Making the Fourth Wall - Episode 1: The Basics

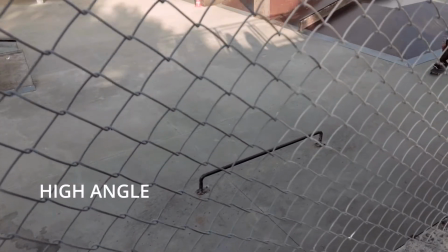4:09 It is a fairly neutral shot. A high angle shows the subject from above.
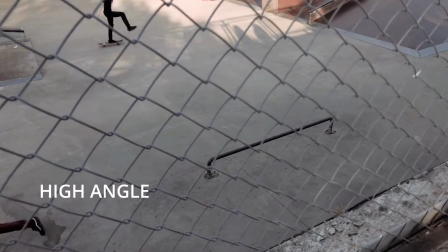4:14 The camera is angled down towards the subject, and this has the effect of diminishing the subject,
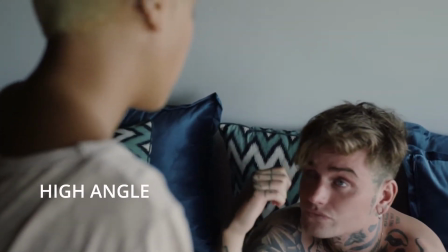4:20 making them appear less powerful, less significant, weak, scared, or even submissive.
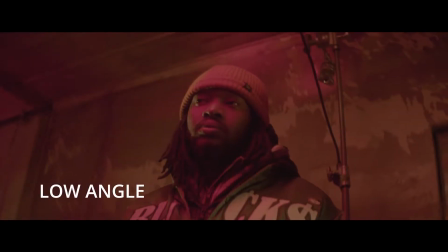4:25 A low angle is used when we want to show subjects from below, giving them the impression of being more powerful or dominant.
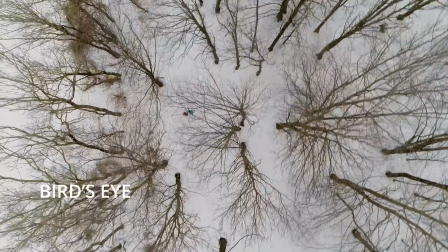4:33 A bird's eye view is a scene directly from above.
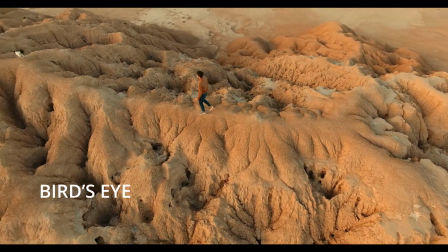4:37 This is a completely different and somewhat unnatural point of view, which can be used for dramatic effect or showing different spatial perspective.
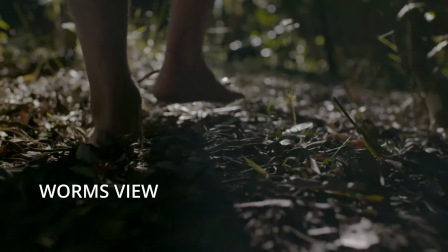4:45 The opposite of a bird's eye view is the worm's view. This angle is close to the ground, looking up,
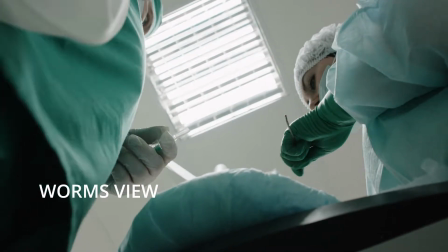4:51 conveying an unnatural point of view from the ground up. A slanted or Dutch tilt angle
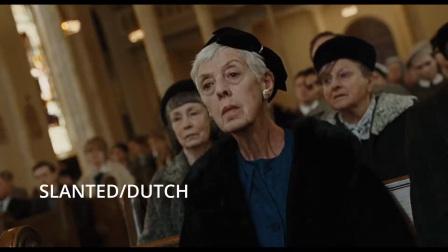4:56 is where the camera is purposely tilted to one side so the horizon is on an angle.
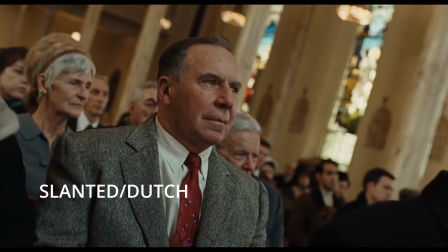5:01 This creates an interesting dramatic effect, communicating confusion of some kind or that something isn't right.
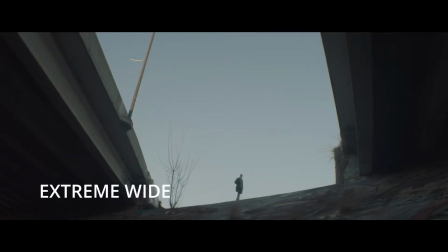5:07 Now let's dive into shot types. An extreme wide shot is often used as an establishing shot.
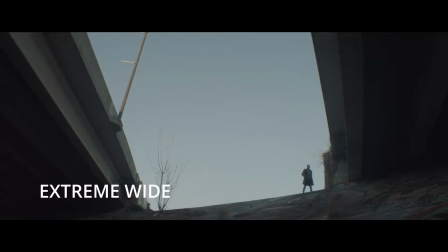5:14 In the extreme wide shot, the subject is barely visible.
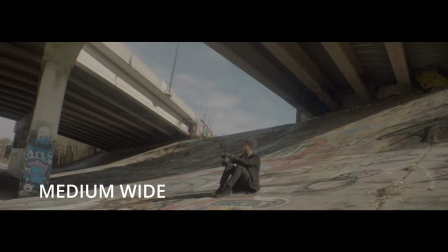5:18 In a medium wide shot, the subject is visible, but the emphasis is still to place him in his environment.
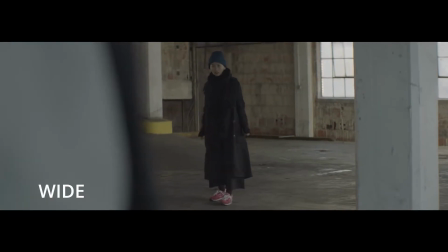5:25 In a wide shot, the subject takes up the full frame.
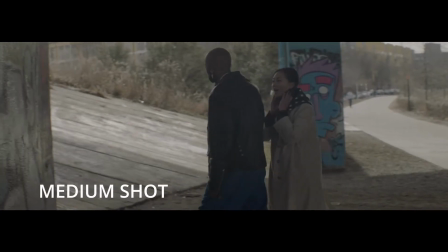5:28 In a mid shot, we show more details of the subject, but we allude still to the full subject.
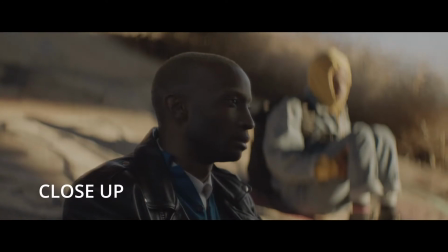5:34 And in a close-up, a certain feature or part of the subject takes up the full frame.
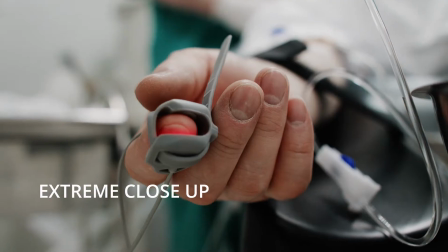5:40 With an extreme close-up, we can focus on extreme details of our subject.
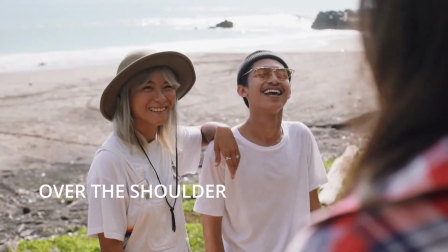5:45 An over-the-shoulder shot is when we're looking from behind a person to the subject.
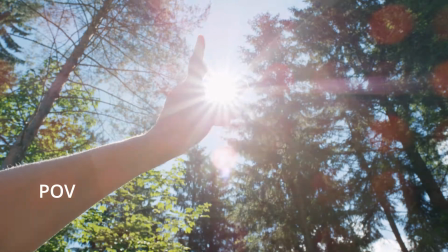5:50 A point-of-view shot, or POV shot, is basically a shot from the point of view of the subject.
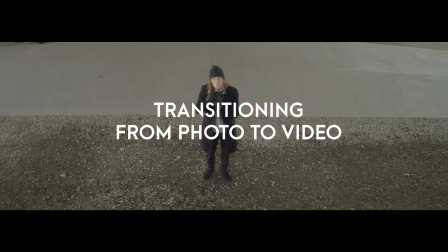6:00 Here are some tips that you can remember if you're transitioning from photography to video.
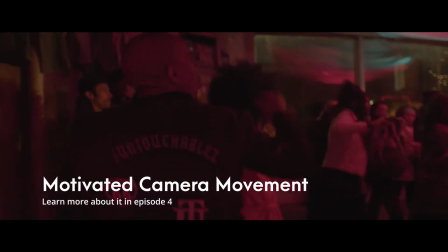6:04 With video, moving your camera is very important, but just as important as knowing when to move the camera.
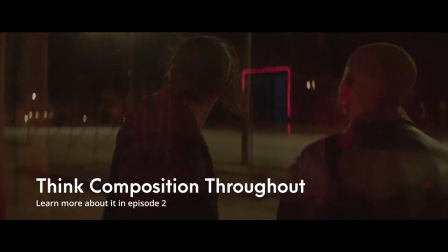6:10 Think about composition throughout your shots. What the composition is at the beginning of the video, and then again by the end of the video.
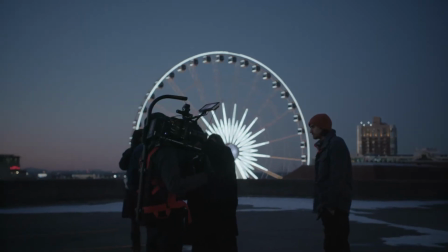6:19 And be aware of some common issues people face when they first enter the world of video. Most cameras will give you the option for auto white balance at the very least. Some will give you options for auto ISO, but those are usually photo cameras as opposed to cinema cameras. But you really want to make sure you stay away from using auto settings, because depending on the types of lighting you're either going into or out of, it will change on camera. With white balance, you can sometimes have competing light sources, and that will typically confuse the camera, and the colors will also shift in the middle of the shot. The effect that it has is it makes the audience more aware of the camera than the story itself, and it removes them from the stories. So you want to make sure you always take color temperature readings, light meter settings, and lock down all of the settings before you start rolling. If you're looking to make the transition from still photography to video or film, there's a camera out there for absolutely everybody at absolutely every price point. The technical differences, while certainly something to consider, should in no way stop you from making that transition. All you need is a little creativity. No camera is going to stop you or help you or make you tell a better story. It's all up to you, not the camera. Many different types of stories can be told through video, and depending on how you shoot a shot, it can totally change its meaning, mood, and feeling.
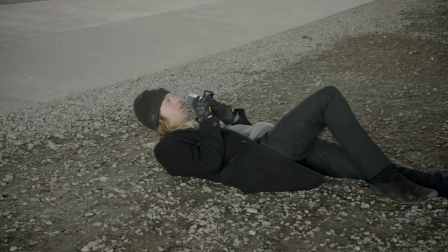7:47 Understanding some of these filmmaking basics will help you achieve exactly the results you're trying to convey.
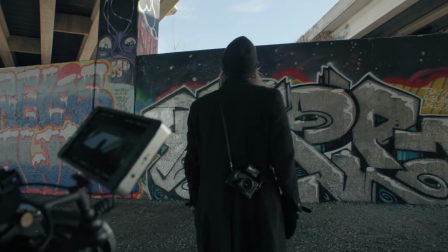This wraps up our first episode. Please come back for episode 2, which is going to be all about composition. If you liked the episode, make sure you like, subscribe, and leave us some comments. Have a beautiful day.